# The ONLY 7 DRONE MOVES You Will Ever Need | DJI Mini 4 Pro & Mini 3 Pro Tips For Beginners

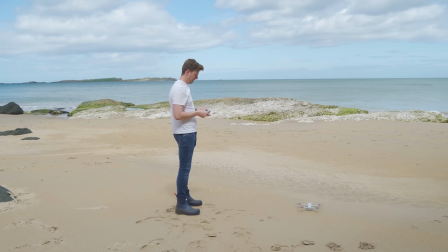Hey guys, has one of these two things ever happened to you when flying a drone? You get to an absolutely beautiful location, you take the drone off, but apart from a few basic moves, you have a mind blank and don't know what cinematic moves to do to get good video.
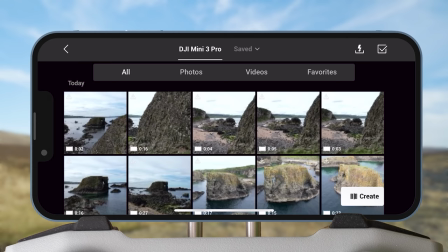Or you capture literally hundreds of clips, but when you get home and watch them, they look boring, bad, or just don't showcase the location well enough.
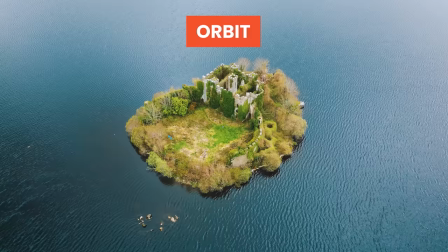Well, in this video, I want to show you a drone video structure that will guarantee that no matter what the location or subject,
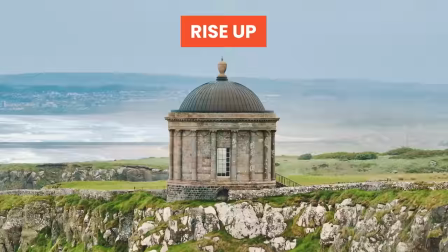you always come away with great clips that you can use to create epic sequences time and time again. And we will take a look at the exact joystick inputs you need to make on the controller for each drone move. And at the end, we will put them into the video structure and I will show you some examples of the sequences you can make. All right, let's get started and jump right in. The drone video structure consists of seven different types of clips you want to
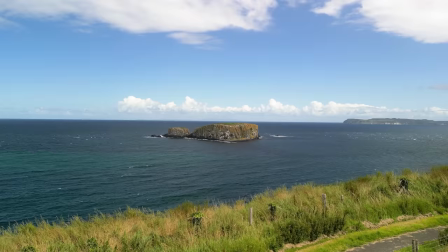get with your drone that can then be put together to create an awesome sequence.
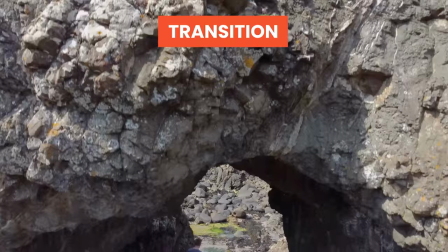The reveal, orbit, wide, transition, top down, rise up and slider.
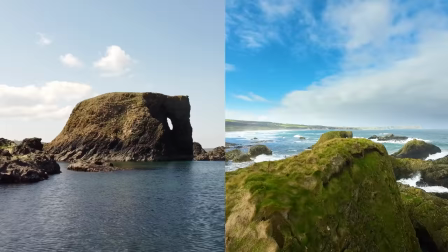And for each of these seven sections there are multiple different variations of each of the drone moves you can do to keep your videos varied and interesting and we will be looking at examples of each.
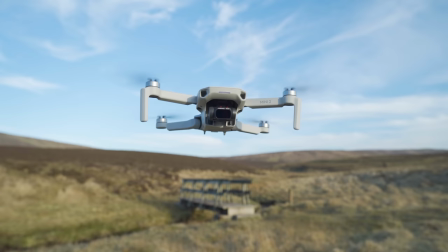And the best part is these drone moves can be done on pretty much any drone from the Mini 3 Pro, Mini 2, Air 2S, Mavic 3 etc. And the examples we will be looking at are ones I have captured using a mixture of these drones over the years. So let's get started with the reveal. The reveal is a fantastic way to introduce your point of interest or location to a viewer and serves as a great introduction to a sequence.
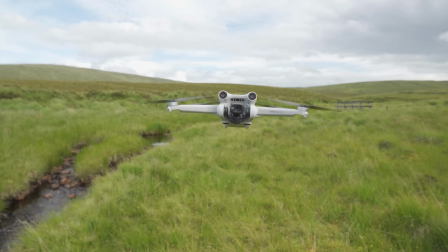So that is why we are going to use it as the first clip we want to capture. Let's take a look at a few different types of reveals you can do with examples.
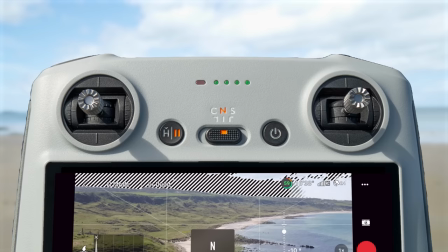In this first example we start with the drone down behind this cliff edge, then we start to fly forwards and upwards at the same time by pressing up on
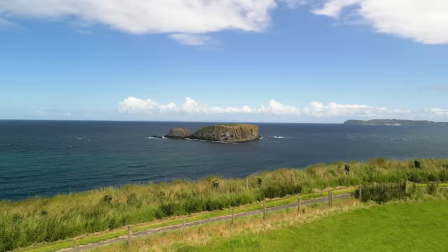both joysticks to slowly fly over the cliff and reveal the beach behind.
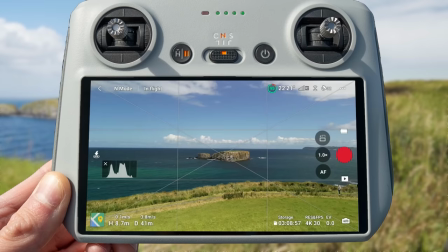For this next example we can already see our subject, the island, but we want to reveal it by pushing in closer.
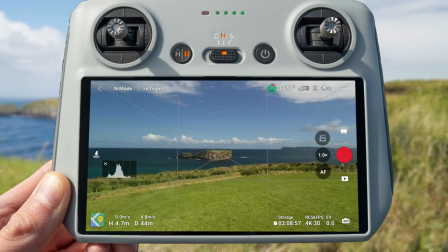Instead of just flying along the water towards it, to add interest we have put the drone just above this cliff edge.
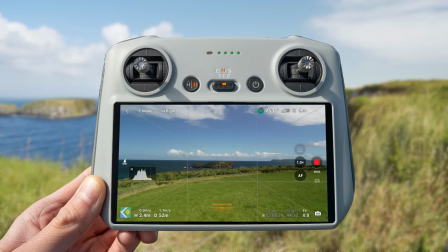Then we want to start the move by flying forwards and downwards at the same time by pushing up on the right stick and down on the left.
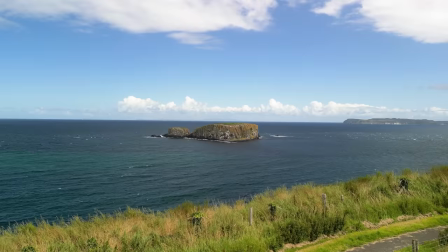Try flying close to the edge as you pass over it for even more dynamic movement.
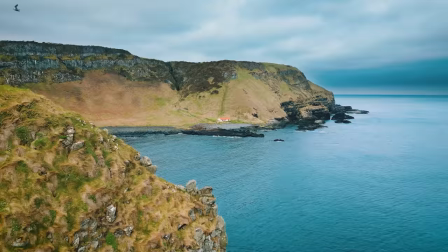This move is one of my absolute favorites to reveal a location.
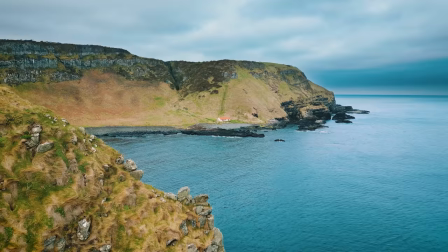Here is another Another example of the push forward descend, again by pushing up on the right stick and down on the left, revealing this little hut in the distance.
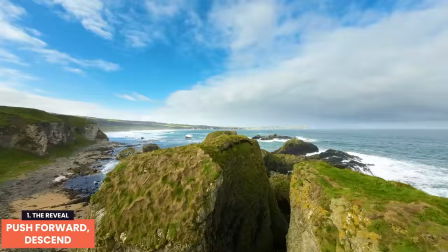And again using the same controller inputs and drone movement to skim across this hill to
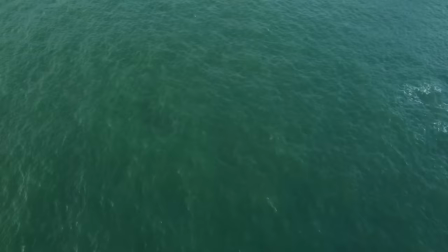finally reveal this rock formation in the background which actually looks like an elephant.
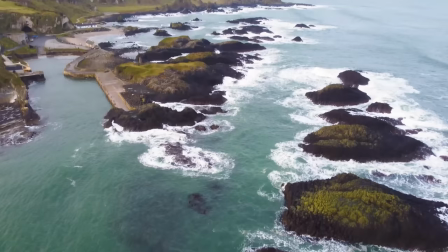Another option if you can't start with the drone behind a foreground object is the gimbal up reveal.
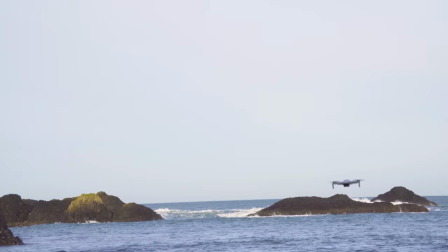We simply start with the drones gimbal pointed towards the ground, then start to slowly fly the drone forward and ascend by pushing up on both sticks and at the same time
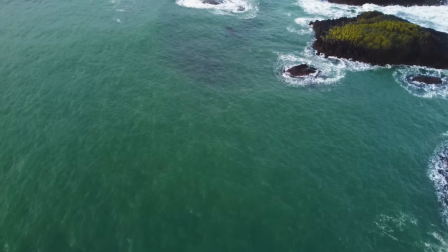raise the gimbal towards the horizon using the scroll wheel on the back of the controller for this epic reveal. The moves don't even need to be complicated for the reveal. In these next two examples we only need to use one joystick input.
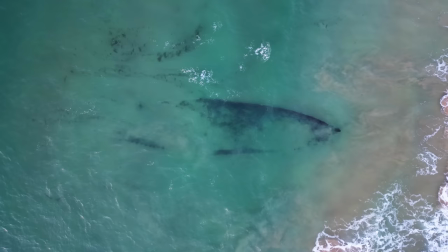When revealing this shipwreck we can lower the drone close enough so that it's not entirely obvious what it is to begin with and then raise the drone up by pressing up on the left stick to show the entire boat.
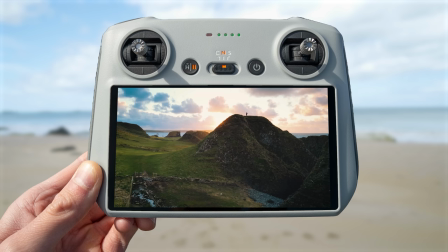Or to reveal a sunset we can start with it obscured by this hill and then slowly move left by pressing left on the right stick to bring the sun into focus.
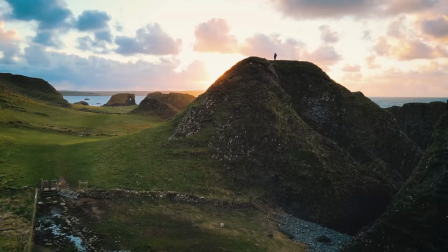You could also do this to the right by pressing right on the right stick. If you time this right you will also get the sun's glow breaking through as it's revealed which looks awesome. As you can see these are all fantastic openers to a sequence and using the moves in these examples you should be able to get an epic start to your drone video.